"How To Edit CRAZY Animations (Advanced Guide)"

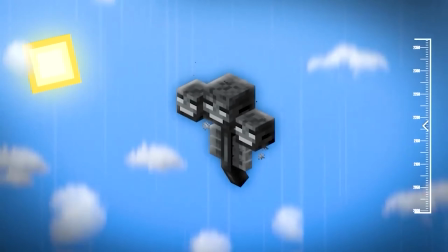Here are some of my animations. They're made 100% in Premiere. I do not use any other softwares. Improving my animations is basically how I made my first 10K per month at 15. After that, I learned about storytelling and retention and all of this stuff, but I knew practically zero about them at that point. So I will walk you through 3 ideas or 3 steps that if you implement correctly, you're gonna be more likely to make better animations and more likely to make more money. Making animations easy to understand. I'll explain all the practical stuff later. I'll actually walk you through how I made this animation that you see on the screen right now. But first, you gotta imagine the animation before making it. There's infinite ways to explain something visually. The best way is the easiest to understand. Never animate something that can be shown with footage. You should only animate hypothetical stuff that didn't happen, or stuff that will happen later in the video, and you don't want to show the footage so you don't ruin the surprise, so you don't spoil the video. So you just animate it of what could happen. Now if you have a hypothetical that wasn't shown with footage, there's now infinite ways that you can animate it visually. The best way to show it is the easiest to understand for the viewer. So I'm gonna give you an example of an animation that I did and what another editor could have made instead.
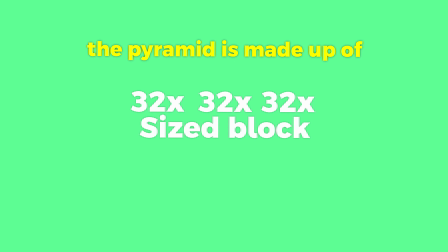Time to do some math. The pyramid is made up of a 32 by 32 by 32 size block, meaning that each individual face is 1,024 iron blocks. And since each block is made up of 9 ingots, And now here's mine. math.
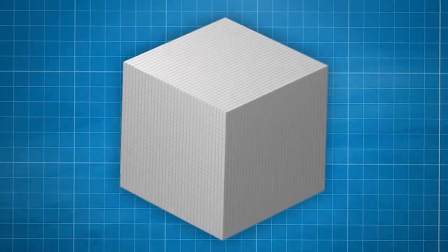The pyramid is made up of a 32 by 32 by 32 size block, meaning that each individual face is 1,024 iron blocks.
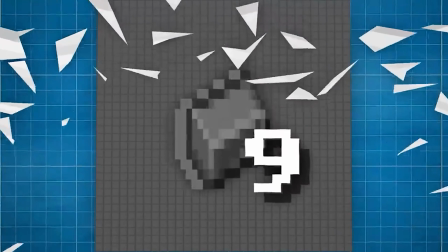And since each block is made up of 9 ingots, that means we need...
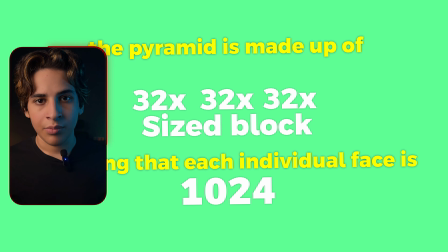Now we could have just explained it with text, like the first example, but that would have been harder to understand, which is bad for the video. So instead of that, I made an animation that replicates exactly what he was saying.
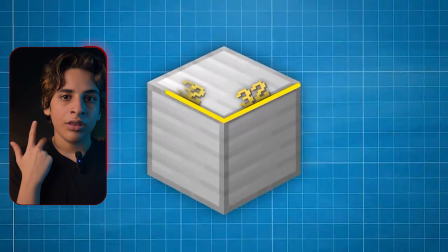First starting with the beacon, and then picking a plug that made the beacon, and then showing that this block is made out of X numbers of actual blocks,
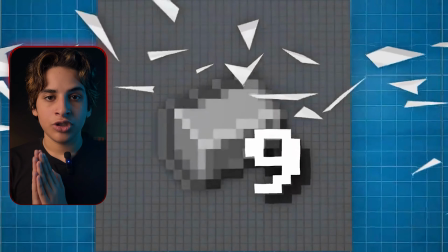and then showing that that one block was made with 9 iron ingots, which hopefully made this super complex example easier to understand.
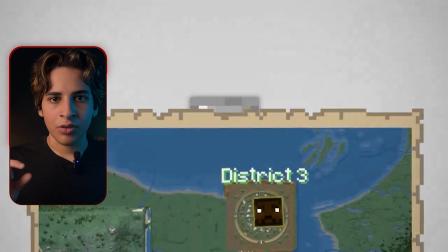Also, tip from me, if you watch any of my animations, I like to have half a second between each new element, because the viewer cannot look at 2 places at the same time. So try to at least keep half a second between each new thing that you introduce. Okay, now we get into the fun part. After making an animation understandable, you gotta make it look fancy. So this is where the magic happens, and this is the room that you have to separate yourself from all the average editors.
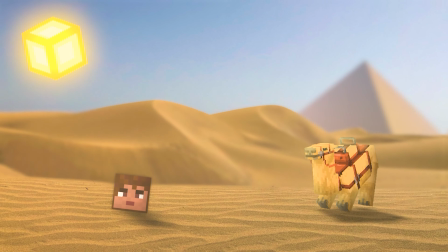How to make animations look fancy. So I'm gonna show you how I made this animation and all the small details that I added to make it look more realistic.
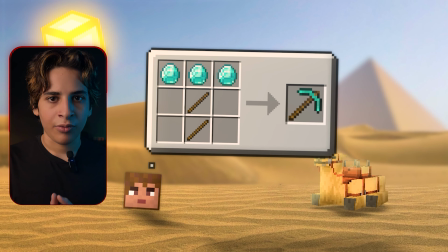As a disclaimer, this is not supposed to be a step-by-step tutorial. You're not supposed to copy that example. You can copy it if you want for practice, I don't care. But the idea is to show you what small building blocks add up to make an animation look realistic like this one. Making a complex animation like that consists of making a background, making some stuff for the foreground, and adding lighting and overlay.
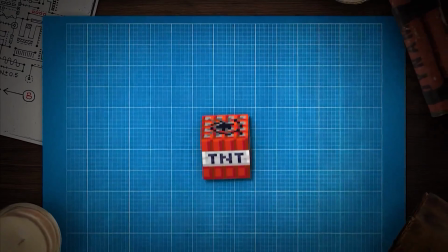Starting with the background. I like to theme my animations depending on the video idea. So like in this video that was Oppenheimer themed, I made an animation that was on a wall table.
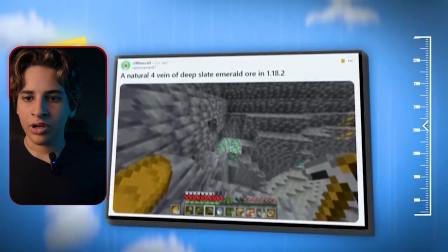Or this video that was skydiving themed, I made all the animations look like they were dropping from an airplane with the attitude counter on the right of the screen,
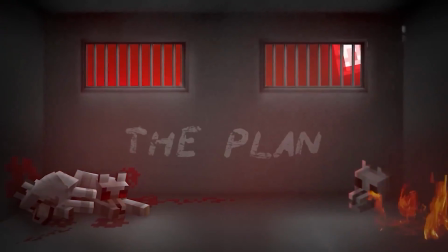and you can show all the clouds passing by. Or in this video about killing dogs where I made a chamber where dogs were being killed. It was a light-hearted video. You could technically for the background just blur the actual footage and put an animation on top of it, but that doesn't give you much room to separate yourself from average editors. Anyone can do that. So I like to have at least some animations in each video, have like a background and a fully fleshed scene.
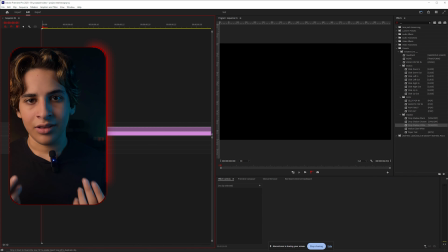I started with putting a desert PNG that I picked from Google, and then I downloaded the Minecraft PNG and put it in the top left corner of the screen.
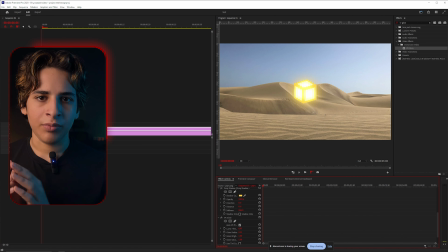I added some drop shadows that was the same color as the sun, and added some glow to make it look shiny, and made it move subtly from left to right like a daylight cycle.
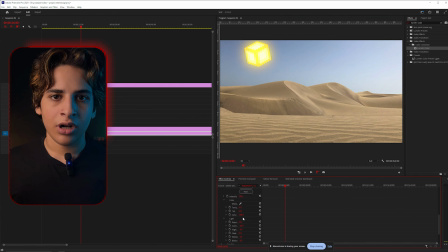And then I made an adjustment layer and added some handheld shake to it. And then using Remetry color, I changed the color of the desert to make it look more saturated and just fit the theme of the animation more.
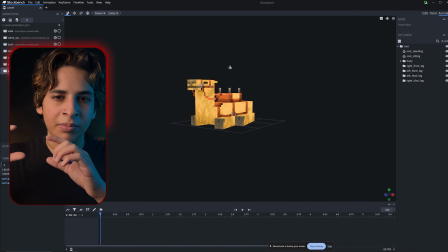And then I used Blockbench to get this camel animation, and I replicated the angle of the scene so the camel looks like it's a part of it.
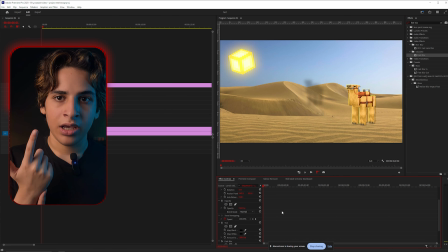I then replicated the camel, added basic 3D, and then added tint to make it black, and then I added blur, and then I decreased the opacity of it to make it look like it has a shadow. And then I added some lighting to him. You can do that with drop shadow, but I use a plugin called PCC.
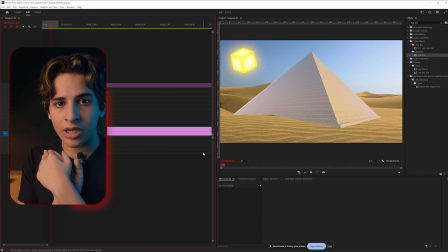And then I moved this shadow a bit to match the angle of the sun. And then I added a pyramid picture.
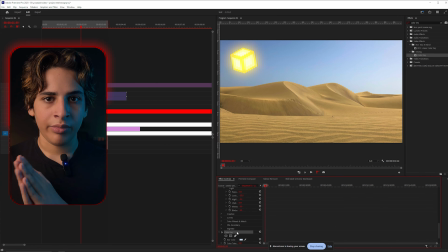I masked it out, and then I put it in the right corner of the screen behind the sand dunes, because that area of the screen was kinda empty.
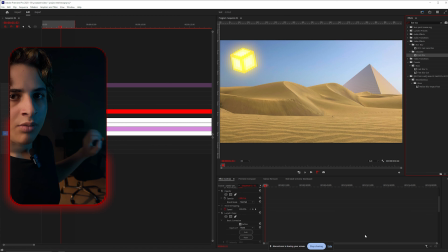When stuff are farther away from the camera, they get more blurry. So I added some blur to it.
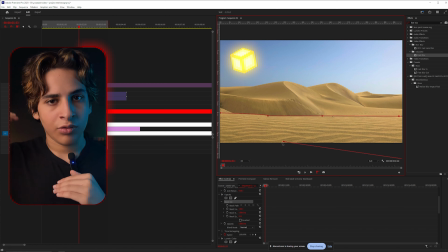I then separated all the sand dunes to the foreground and to the sky, so I can add more blur to it the farther away we go.
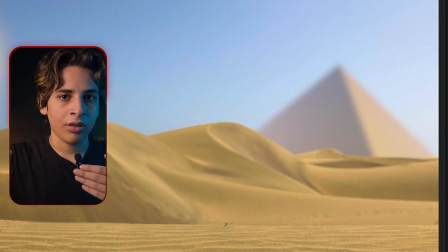So now the pyramid is more blurred in the sand dunes, and the sand dunes are more blurred in the foreground, which is not blurry at all.
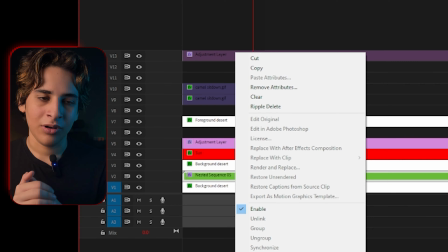And then I added a waveform to simulate what a mirage would look like, which turned out pretty cool. I then named everything, so when I go back to the background, I can change it without getting confused.
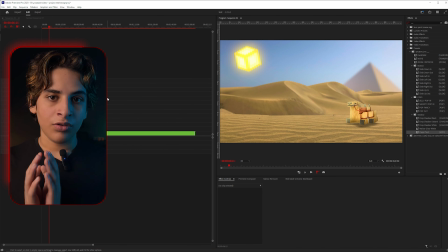I then exported the background so it becomes less laggy while I work on the foreground. So for the foreground, I wanted to add something simple, so I used a Minecraft tumbleweed GIF.
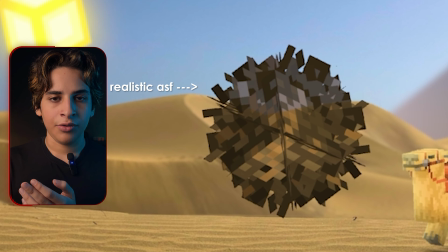I freezed the GIF and added some transparency to it, so it looks like a real tumbleweed. And then I moved it super close to the camera, and made it move from left to right.
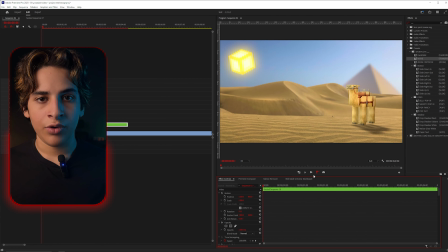And then I made it bounce up and down in a cartoony way, and then I added some drop shadow like we did on the camera. And then I added some lighting to it using PCC. We're now on the last step, lighting and overlays.
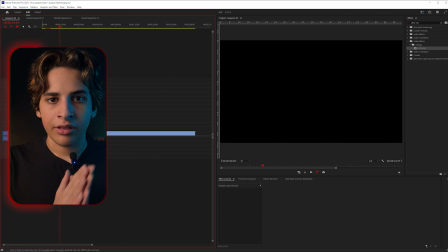So first of all, I found the sand, dust, green screen, and then I made it start off strongly and then fade off as we got into the animation.
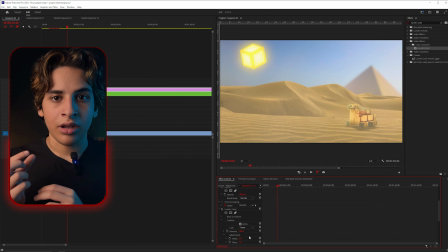I then added an adjustment layer and then made everything brighter and more saturated and more yellow, so warmer,
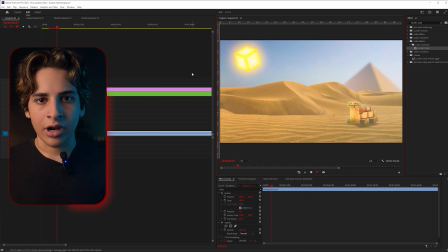to simulate the look of the sun, and made it only apply to stuff around the sun and slowly fade out the farther away from the sun we go.
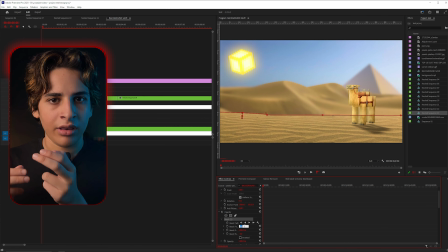I then went back to the background really quick to change some details that I didn't like, which was super easy because we named everything already. So at this point I already had an animation that looked super cool, but I also wanted to add an actual explanation to show you what it would look like in a real video.
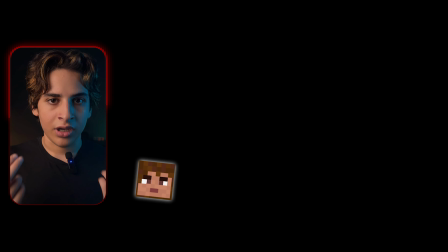So I made a nest and added some lighting to it, and then went inside of the nest and made this quick animation. It's basically a player just coming in and explaining how to craft a pickaxe.
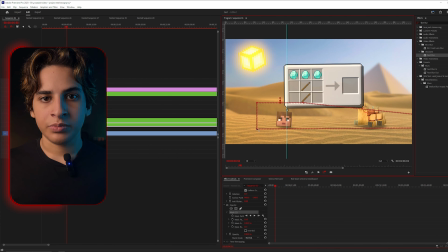And then went back to the main sequence and then added some drop shadow to it like we did on the camera and the tumbleweed.
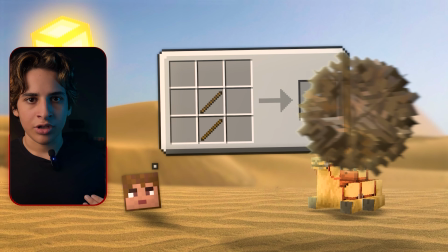And like that we have this animation. Again, this isn't supposed to be a step-by-step tutorial. When I started out, I just wanted to know what goes into making a complex animation like that because it seemed overwhelming, so I wanted to break it down so you can make similar but not exactly the same stuff. So the last step of making an animation like this is adding sound effects. Sound effects guide what you're supposed to look at, so you should focus mainly on adding sound effects to the important stuff that's happening, like something popping up into the screen. I try to be realistic with sound effects, but sometimes you add some fictional sounds that are supposed to guide the viewer's eyes. So when an image pops up, you should add a pop-up sound effect, which isn't realistic, that doesn't happen in real life, but it's just to guide the viewer's eyes to the pop-up.
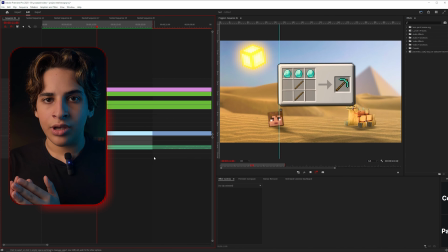So when I thought of a desert, the first thing that came to mind is some wind sound, so I added that.
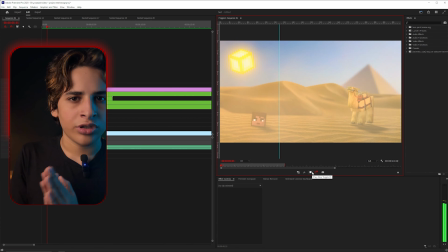So I added some super quiet whoosh sound effect for the sand going out of the screen,
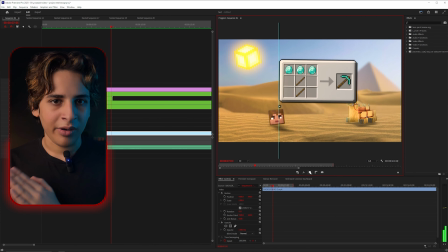and then I added a fun sound effect for the tumbleweed bouncing, and then I added a camel sound effect for him sitting down,
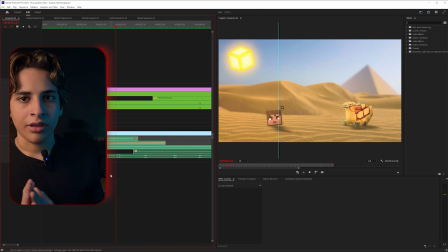and then I added some walking sound effect for the player, and then timed it that each time he touches the ground there's a footstep.
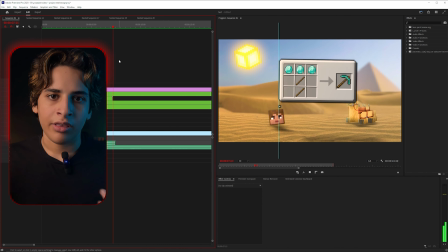And then I added an eagle sound effect because it's a desert, that gives it more of a desert theme.
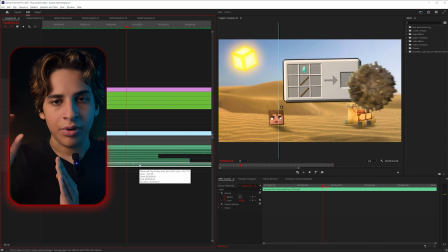And then I added a pop-up sound effect for each UI pop-up, so that's the crafting table and all the items inside of it. And bam, you have this animation. So since you made it this far into the video, that means you're cool, so I have a gift for you. I made a Discord server so you can connect with other editors that are trying to achieve the same goals as you, and I'm also gonna be answering all your questions in the Discord server. So the link is in the description, and thank you for watching.